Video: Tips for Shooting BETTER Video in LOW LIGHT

Learning how to use low light to your advantage can be crucial in making or breaking your videos.
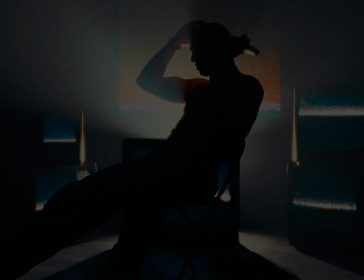0:04 Over the years, I've learned a lot of tips and tricks that have helped me consistently get better results when I shoot in the dark, so let's get into it.
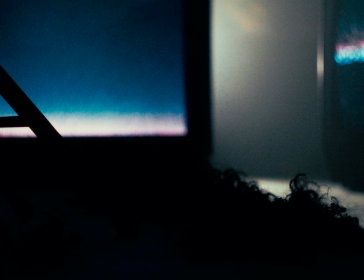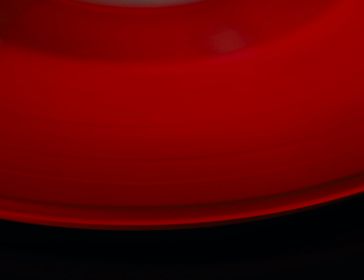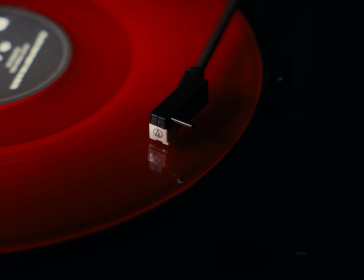My name is Maxwell Kane. I am a videographer and DP based out of Boise, Idaho, and if you've seen my work before, you know that I am a huge fan of shooting in the dark.
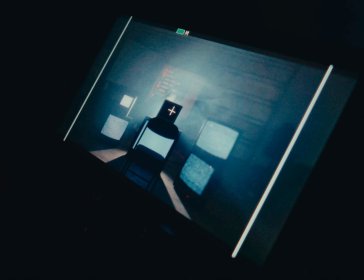0:43 And with this, there's been a lot of trial and error to perfect my low light shooting. First, let's talk about the camera and the settings that will get you to a good baseline, and once we get past those,
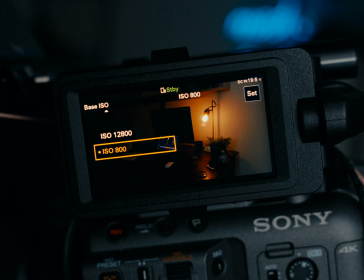0:52 we will get into the creative ways that I personally like to shape and use light in darker situations. It is really important to know your native ISOs. These are the base ISOs that your camera performs the best at. Lots of cameras nowadays have two base ISOs, so whenever I shoot in low light, I make sure to always use them. I know that it will have the most versatility in post-production, as well as having the lowest noise floor and most amount of dynamic range. Keeping your noise floor low is really important because most of your image will sit in that lower shadow range when shooting in the dark,
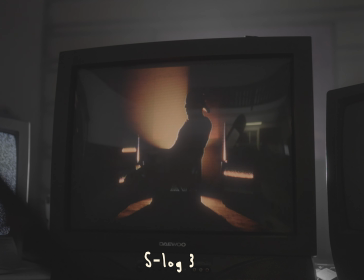1:21 so keep the noise to a minimum, and this will help the cleanliness of your shot. Another thing that I always do is I shoot in log. This is a flatter profile that allows for more play in post-production as well as more dynamic range.
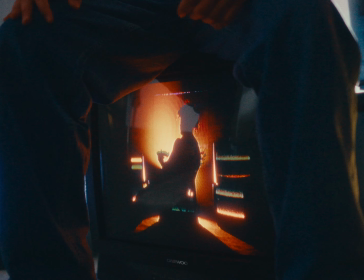1:32 It is really good for shooting in the dark because you are able to raise your exposure more and capture the most from the scene, as well as not clipping your highlights and maintaining detail in the shadows.
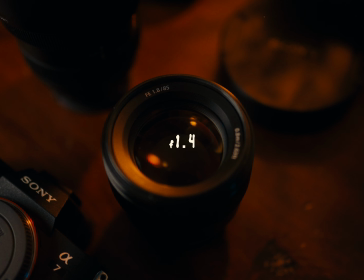1:42 The final quick tip involving your camera is to use faster lenses such as f1.8 or f1.4. This will allow more light to hit the sensor, and this will help you with exposing darker scenes much better. Now that we have the basics out of the way, let's get into the more creative aspects in using and shaping the light that we do have. I would definitely recommend picking up a video light, whether that is a 60 watt or a 500 watt light,
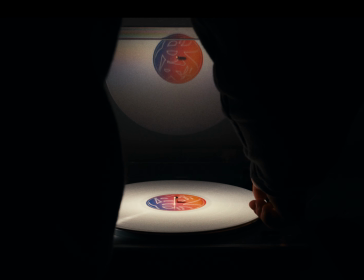2:05 because it will definitely add a lot in terms of how you can light scenes and subjects. Using things like Fresnel lenses will help boost the added light as well as shape it.
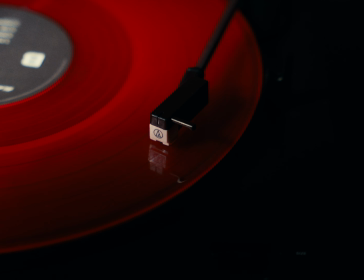2:14 I shot this record player with one 60 watt light and a Fresnel lens, and as you can see, it really makes for a cool shot and gives you nothing else to focus on other than the record. So if you are trying to highlight a certain thing, this is a great way of doing it. A big mistake I see a lot of filmmakers making is actually trying to save their shadows by sacrificing their highlights. And this can really kill a shot because you have to think the highlights are the things you're actually seeing.
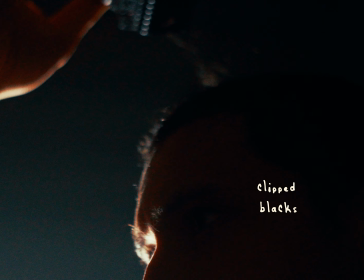2:37 So doing everything you can to keep those intact is extremely important. The way I like to look at it is that it's okay to clip your blacks and let them fall into darkness sometimes, because that's actually how it looks in real life. And then you can focus more on keeping your highlights and your midtones clean and pushing the noise and the blacks down. Comment below if you've ever shot something at night and you realize that you completely overexpose your highlights, because we've all been there. Now we are going to quickly fire into some of the ways that I like to personally light my scenes,
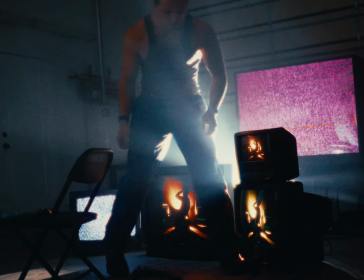3:06 whether I either have minimal light to work with or whether I want to use it to put emphasis on a subject or a feeling. I am a huge fan of backlighting because you usually only need one light and it doesn't need to be diffused or super powerful.
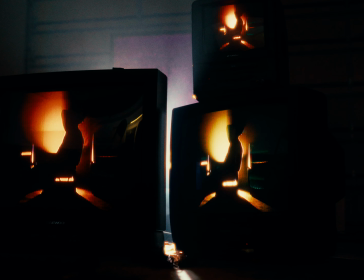3:20 The scene in the intro is a perfect example because you can't physically see the details of the subject, but all your eyes focus on is the subject. We use the TVs to create shadows and split the frame into thirds, which creates the sense of mystery and forces you as the audience to sit and think on what exactly you're seeing, which is a good tactic to help your audience be fully engaged in your film. When you don't have a lot of light to work with, getting the most from what you have is probably the #1 priority. So you have to think about using harsh or soft light. And if you want to have a softer light, you will lose some of your brightness due to the diffusion.
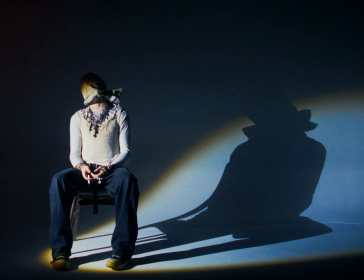3:53 And if you have no light to lose, then learning how to use harsh light can be extremely valuable.
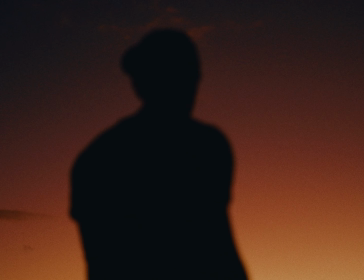3:58 #1 is embrace your shadows. Instead of trying to eliminate them, use them as part of your composition.
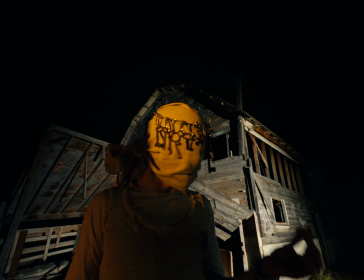4:03 It will also create a high contrast between light and shadow, so use this to create things that are visually striking.